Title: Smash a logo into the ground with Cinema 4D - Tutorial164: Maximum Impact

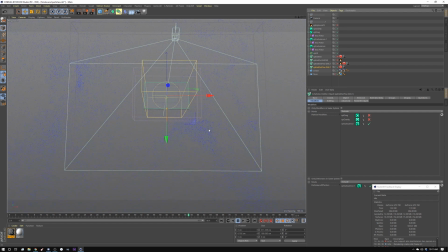491s
And then I have the particles dying off really pretty quickly, I think 20 frames or something like that,
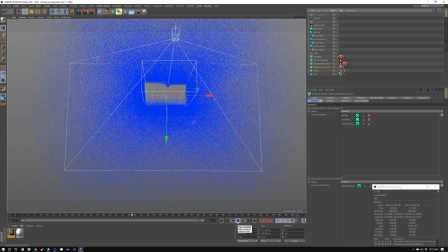496s
so that they hit and it like shoots way out and then they just like slowly dissipate.
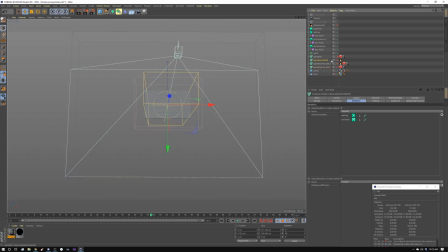501s
And then I made an exposure effect, which is this guy here. So I go back to exposure and I turn this guy on. So I made a box. Obviously, it's not super big, but it's big enough to contain my explosion for the most part.
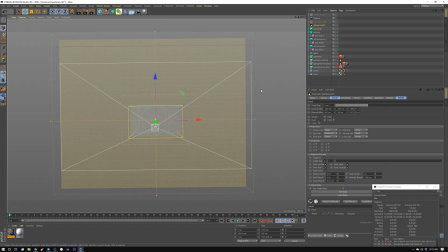514s
And I'll show you what that does. So I'm using the same smoke setup. You know, it's shooting out. It's using shot and it's shooting out a bunch of particles. And those particles have fuel in them so that Explosia is using them to burn, and that's how I'm going to be creating my smoke.
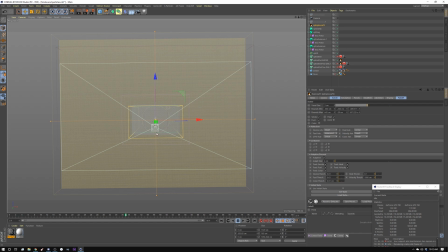530s
You can see this just shoots down, and it's going to slow down a bit here, but here you go. You can see. And I think at render time, I'm going to make this only smoke. And all of this is always just layering up the effects so that at the end you get that feel of like that big impact.
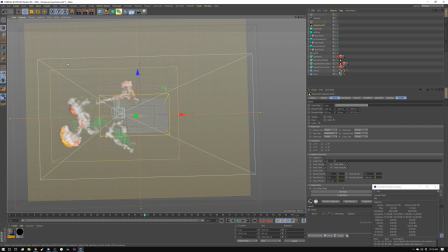547s
And obviously all the particles, the little thin small particles that you were looking at earlier, have to be rendered out with motion blur, because otherwise they're just dots and it doesn't make sense. So that's it for the cinema portion. I'm going to go in, set up a bunch of renders, and I'll see you inside of After Effects to comp this all together.
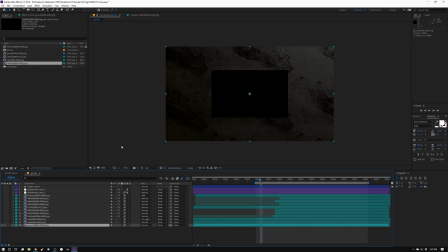564s
All right, so we're going to take a look at how I comp this together. I separated my renders into a few passes. Let's start with the ground plane. So you can see this is what the ground plane looks like.
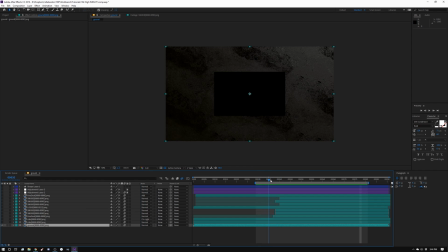578s
That's straight out of the render. I rendered this out of Redshift and I added a little bit of extra displacement at render time. So that's what that looks like. And then here are the rocks. And I had to remap the timing on the rocks. Took it and I remapped it so that it actually the action happened a little faster,
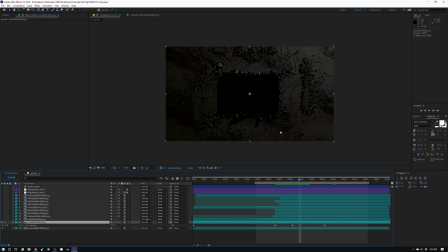596s
because when I throw the logo on top of this, you'll see that it felt weird, slow. So that's why it is like that. So I just time remapped that and I didn't do anything else to it. And then I put a second layer of rocks and I kept those close just to add a little bit of breakup around the edge. And it's the same thing. You can kind of see they just kind of stay there.
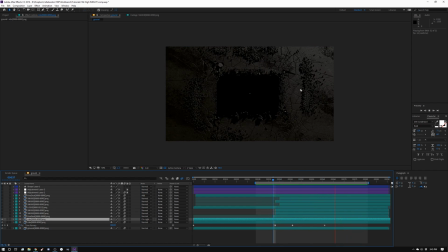615s
Now, ultimately, if this was client work, I would go back and like break this up a little bit so that it wasn't so just all kind of out here. It was just like closer together. Versus adding a second layer, but we're going to cover all this stuff up anyway.
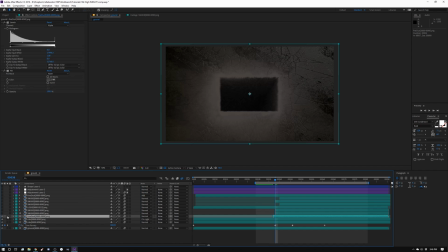628s
So then I added the fine dust, and then the fine dust is what that looks like.
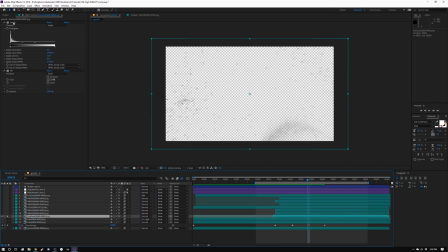632s
And again, I time remapped it a little bit, and I have two effects in here. I have a levels, and I'm adjusting the alpha so it's more visible. And then I just have a fill on it. So I'm just kind of tinting it a little bit of gray. So let me show you what those three things look like.
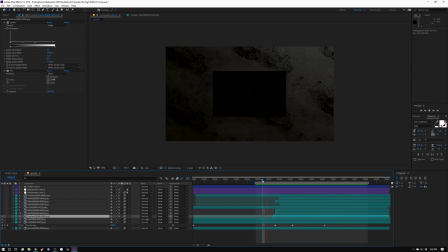648s
So there's that. You see, we're already starting to layer this on top of each other. Right? And then here's the smoke, and I kind of duplicated this a few times and dropped it in and remapped it a little bit.
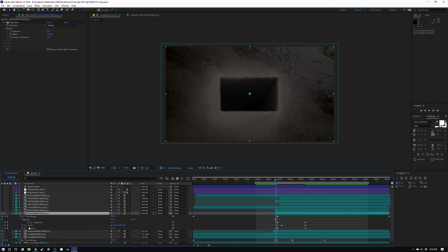658s
Here's the time remap here, and I did a little bit of scale, and I'm adjusting the exposure as well. You can watch now. Let me show you what that looks like. And see, this one's really, really thin. I have it set to not have a lot of transparency, because again, we're layering on top of this stuff.
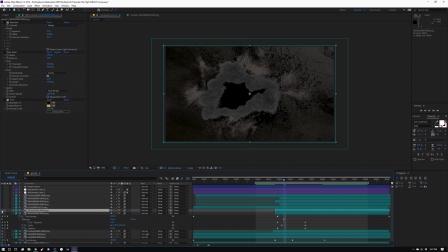676s
So then I added another smoke on top of that one without any transparency added to it. You can kind of see now we've got this. You see we're kind of layering all of this stuff up. And then next, I dropped the logo on top of that. And on the logo, I added a few things.
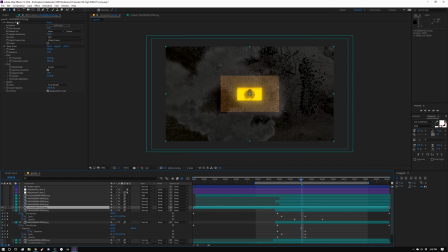693s
I added deep glow to give me a nice glowing center here. And I added real smart motion blur, but I don't have that on this computer currently. So here's where we are now. So then I added a few more layers of smoke in varying positions and whatnot.
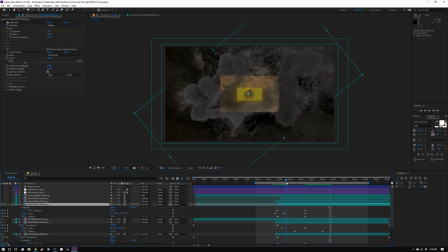710s
So like this one, I'm kind of rotating a little bit and scaling up, and that's just right here on top. And then this one is the same. It's here, and it's just also being scaled up.
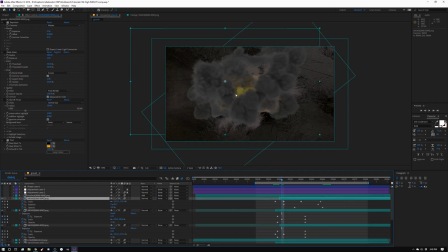727s
And then I have this last one here that's kind of on top. So you can kind of get this feel of boom.
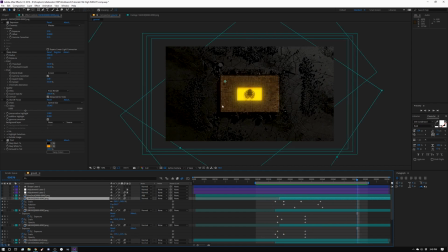738s
And then I added a final fine dust pass on top of that. Let's see now, boom. You can see that flash of dust shooting out right as that impacts.
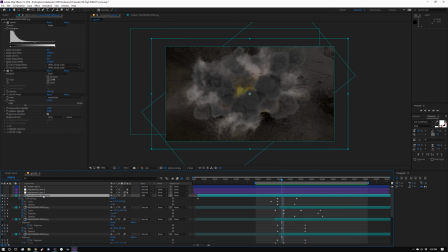750s
So then I added, on top of everything, I added a transform.
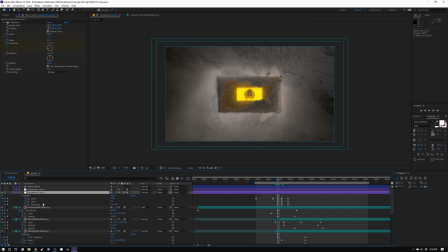755s
And this is how I'm gonna do my camera shake. And I'm just here, I'm just adjusting the skew axis and the scale. So, and I added this extra scale right at the beginning to just give it a little bit of extra impact. Since this is motion blurred, you won't notice that I'm scaling it down, and it just adds
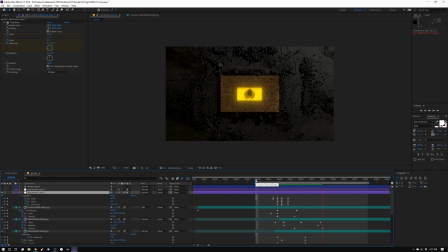775s
a little bit of extra impact. And then as a final step, I added a little depth of field. And I'm doing that with just a gradient on a shape layer. So it's not an actual depth of field.
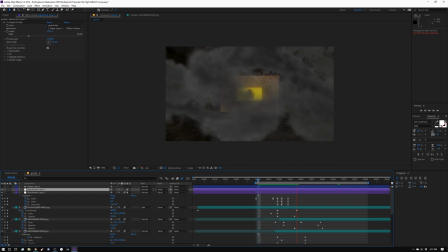788s
It's just a faux one, but it adds to the look. And again, if this was client work, I'd probably go in and build a couple more elements and adjust the cracking a little bit more and probably add a little bit of extra glint to the logo. Well, let me play it back.
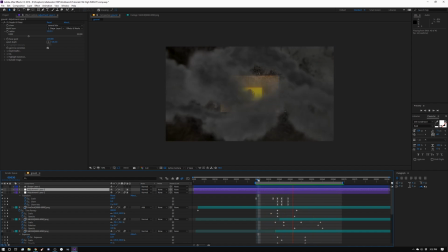808s
Make this as some cool sound design.
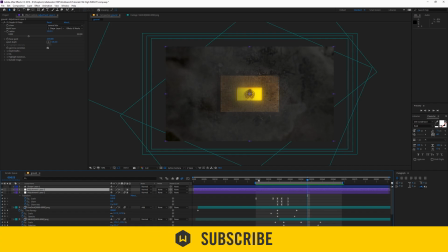815s
All right, well, that's it for me this week. If you like this video, don't forget to subscribe. And if you have any comments or questions, leave in the comments down below. And if you'd like to help support what we do, go to patreon.com/workbench and check out the blog at workbench.tv.
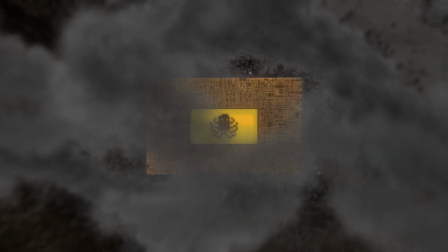832s
As always, I'm Sev, and we will catch you next week. I am cutting in vlogger style because Workbench Live is coming out next week. Just kidding. We're going to be at the Keyframes Conference in Orlando next week. Speaking, Sev will be hanging out. The panel of people is so insane that I almost want to be watching it rather than doing it. I'm telling you, there's some good people in this thing. Anyway, if you guys are anywhere near Orlando next week, sure to check it out. I got a link in the description below, and you can use joinme19 to save some money at checkout. I hope we'll see you there.